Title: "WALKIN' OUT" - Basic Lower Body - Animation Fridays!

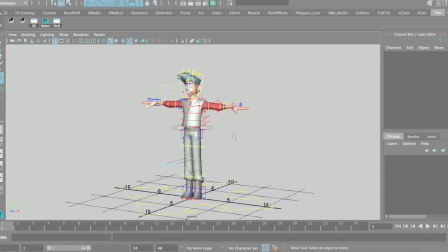Hey guys, hope you're doing well. This is Tim, and I'm coming back at you with another video, and it's Animation Friday! Woohoo! I don't know if that's what the name of the show is going to be, but for right now, it's Animation Friday. So, for this week and a bit of next week, I'm going to be teaching you guys, especially those who don't know, about walk cycles and how to do them.
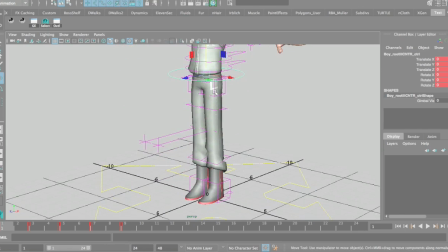With this week, we're just going to focus on the lower body. We're not going to worry about the upper body.
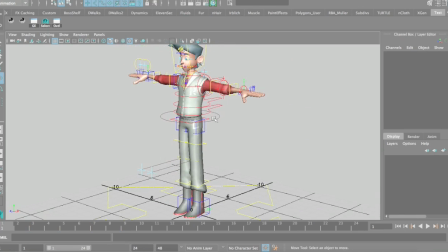And the lower body is really important because what happens with the stride and the tempo of the hips, that really defines the entire energy and emotion of the walk. A majority of that comes from the lower body. This is kind of like a supplement in a weird way, but obviously, in order to have a successful walk, you really need to have all of it looking good.
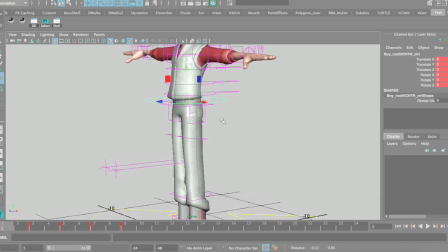But for this week, just down here. So the first thing you should focus on, and as you notice here, I have these keys. I'm actually going to move these guys around a bit. I'm going to put uh, the main keys, the quote-unquote storytelling keys, on frame 13 and 1.
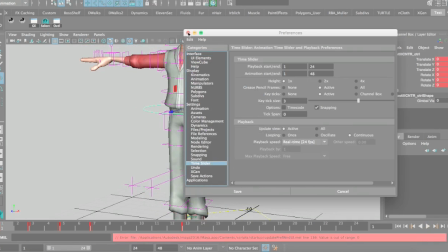Now I also have this in 24 frames per second, which means every 24 frames equals 1 second of footage.
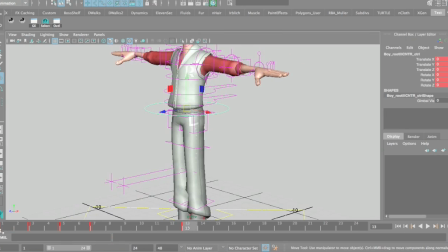So I'm putting on frame 13 because from 1 to 13 is 12 frames. That's half a second in this case. And almost all humans naturally walk at 1 step per half second. We're going to be basically making a mechanic kind of basic walk, so we're going to keep this as simple as possible.
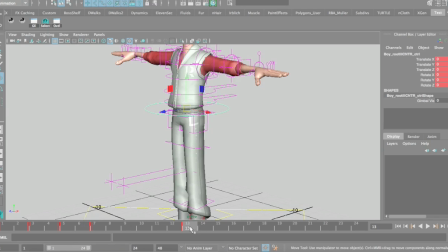It's also really nice when you're working on like 12 frame steps that it's really nice to kind of dice up the keyframes here.
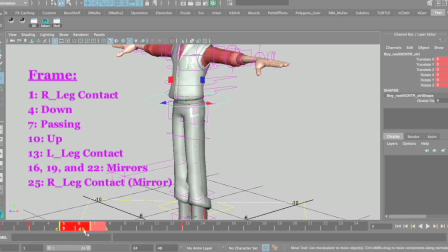So I'll show you what I mean. So the halfway point between 1 and 13 is going to be frame 7, and obviously this is the middle key of the 5, so we're going to put that there. And then we're going to put that on frame 10 because 7, 10, 3 is a 3 space difference, and then obviously that goes on 4.
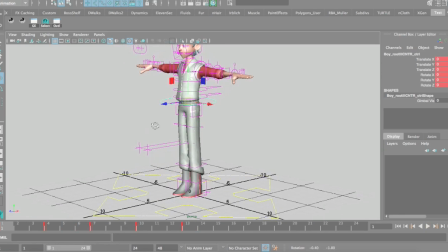So the first pose that we're going to worry about is the main contact pose, when one foot is in front and the heel is basically rolled upwards. The other foot is in the back and it's basically curled and about to take off the ground.
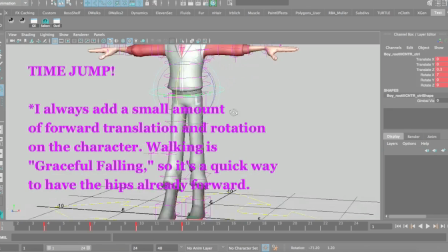So basically, with this, we want to leave that on that.
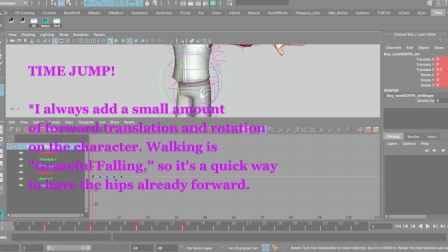Now also, I'm going to open up our little graph editor here. And I'm just going to quickly, I'm kind of messing up here, but I'm going to basically keep that translation and that rotation of translate Z and X on rotation throughout all of them. We're not going to touch those two for right now.
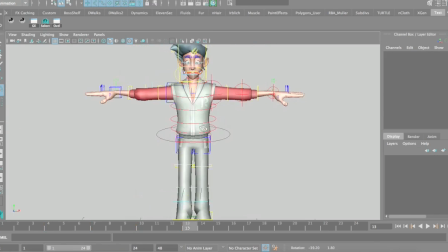So basically, the first thing that we want to focus on is the vertical movement, because when you walk, there's a reason why it's called graceful falling.
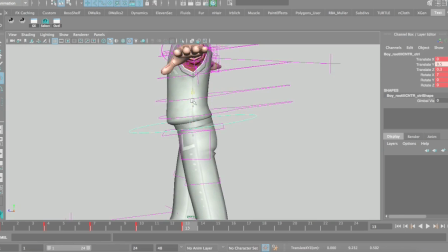Basically, your body goes up, and as you take a step forward, you roll forward, and then you go down, and then you build up the energy to go back up to take another step. So typically with contact poses, this is the basic neutral pose because this is when the legs are split.
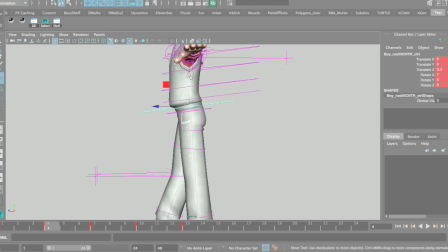The secondary pose is the down pose because after you take a step, your energy goes down. So we're going to push that really far just to show some exaggeration. Let's go 5. The middle pose is the passing pose, which is in typical cases just a little bit higher
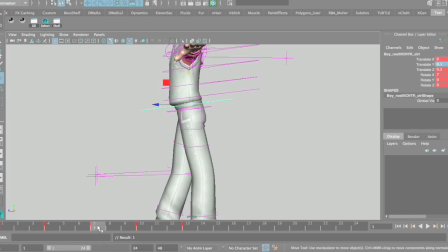than our main contact pose, which we have on 1. Frame 10 will be the up pose, which is up here. I'll put that as like a 0.4. And then the last pose is a repeat of the first pose that we have, however,
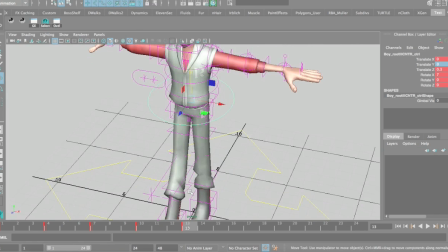everything opposite because the opposite leg is forward and the rotation will be backwards.
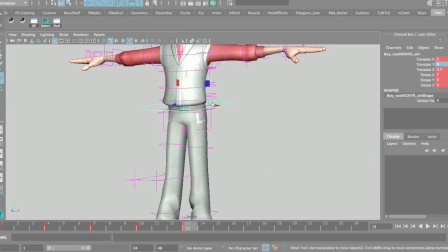So basically, as we look at this, we kind of have this little motion going on right there. And we press play, doot-doot-doot, doot-doot-doot. Kind of looks weird for right now, but you'll see it being built over time.
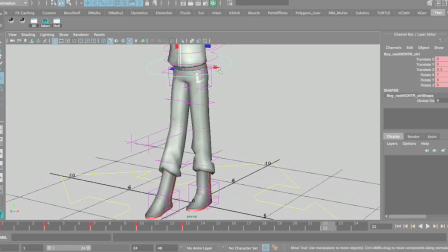So basically, with that, we're also going to, on frame 1, have the hips rotated forward. Because as a leg steps forward, hips have to rotate forward to show that energy. So now when we get this, we kind of get a doot-doot-doot, and it rotates.
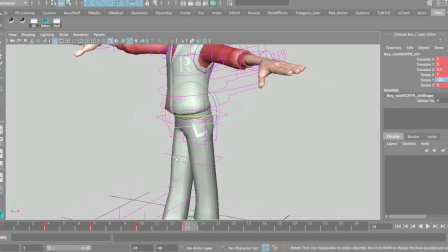And then obviously when it takes a step back, we'll mirror. Again, I'll get to that. Now also, again, this is why we love hips.